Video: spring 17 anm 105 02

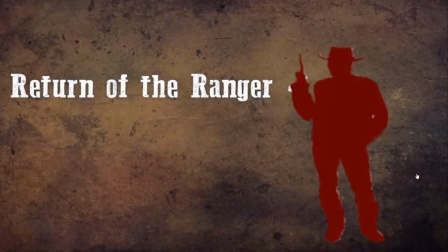739s There ain't no grave can hold my body down.
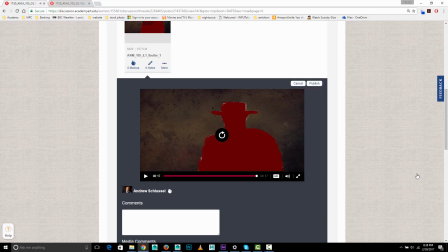745s
All right, that's looking good.
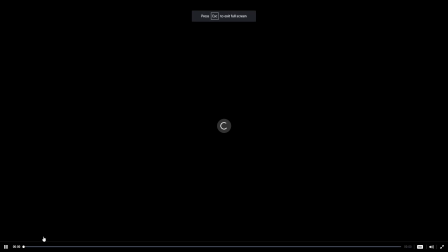749s
What I would say is I like the.
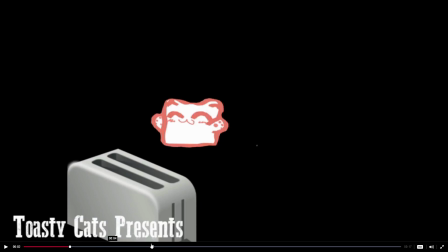754s
So let's start with the Toasty Cats thing. So this is a bit too tight in the corner there.
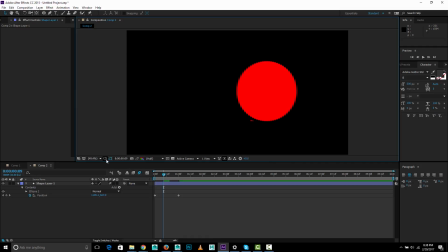760s
One thing they have in After Effects is the title and action safe. So the idea is that you want to keep your titles inside this box here,
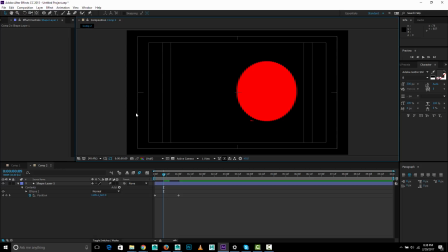778s
and you want to keep your most important action inside of that box. Now, to be fair, that's a bit of a relic of the past because on an old CRT television set,
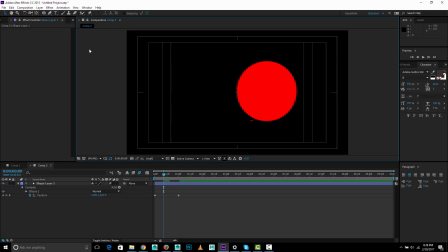794s
they the image got cropped from the original on the television set, and different television sets cropped it more or less. On a newer flat screen, or if you're watching this on the and obviously these like QuickTime movies are on the internet, nothing's getting cropped.
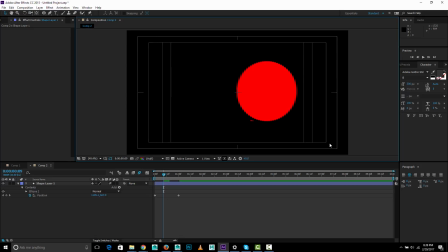810s
You're not losing a single pixel. So to say that it has to be in here to be safe anymore isn't really accurate, but it just sort of gives you a good guideline to keep your text in a nice area where it doesn't feel crowded at the edge.
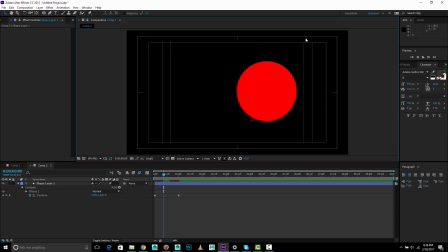827s
So I would tend to keep your text in the title safe area, or at least in the action safe area, and try not to get too close to the edge.
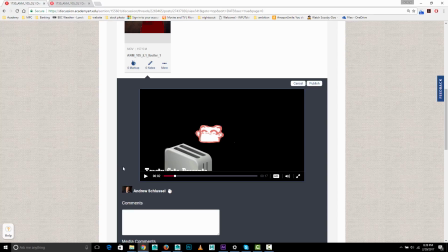835s
And when I look at this one, we're quite close to the bottom of the edge here.
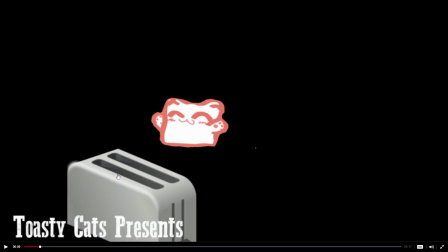847s
Oh, and then on the motion of this, so it kind of comes out at an angle. And when I think of Toast, I think of it shooting straight up. So I would have it maybe shoot straight up and then kind of arc at the top and then come back down into your final position.
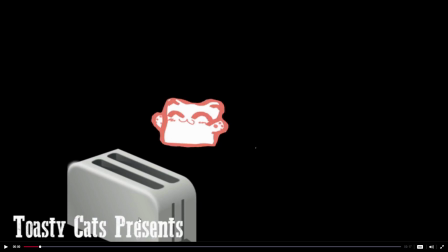862s
And you could also do something like fade the toaster away and have this text. Maybe it goes up and becomes centered, and then maybe this text moves up to be centered underneath it or something, and then it fades down, that kind of thing.
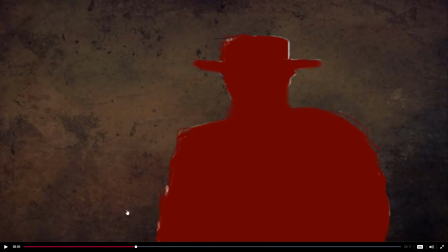878s
Because right now it feels a little incomplete. And then I wouldn't have it overlap this. I would have it faded out before this starts. On this, I actually really like the sketchy look of it, but what's bugging me a little bit is the white.
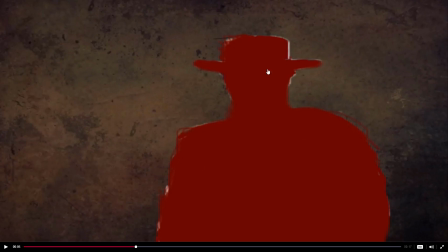894s
I don't know, the white feels a little out of place or somehow kind of sloppy. Even though I know the sketchy look is intentional, but the white part looks like it was an accident rather than intentional.
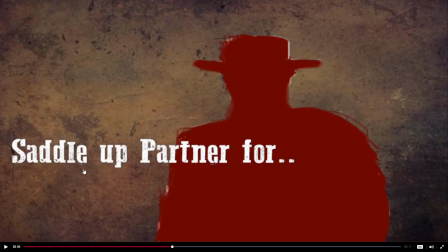906s
There ain't And again, good choice of font here. Um, I would say that's a bit close to the edge again. And if saddle is capitalized and partner is capitalized,
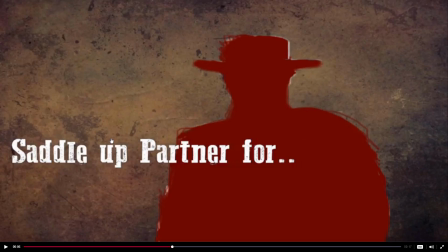923s
then I would also capitalize the up, because you might not capitalize for, but I would certainly capitalize up. But then again, this is not part of the title.
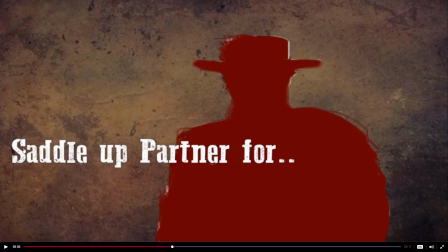937s
This is like get ready. So I would say you don't. I would probably just use this as lowercase. I would not have that as a capital. no grave can hold my body down.
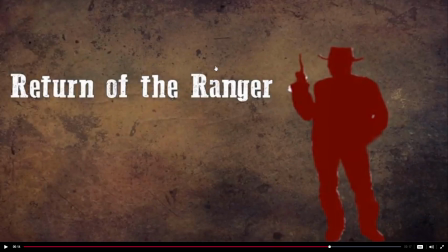951s There ain't no grave.
And again, good. I like the layout here. Again, just a little crowding edge, and I like the background texture.
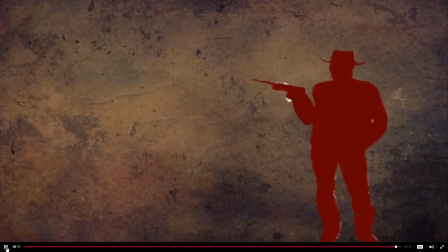958s Can hold my body down.
Yeah, and the animation is good at the end.
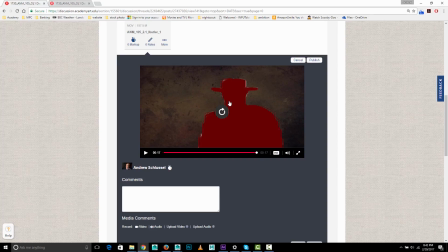964s
Maybe you want to do some kind of flash or flare coming out of the gun, even if it's again in still this sketchy style, like hand-drawn looking style.
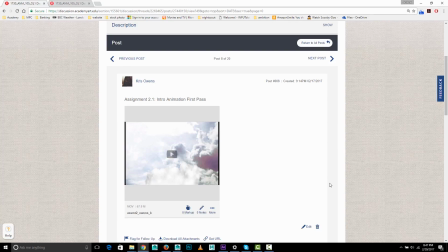973s
All right, good work on that. Okay, we've got Chris Owens.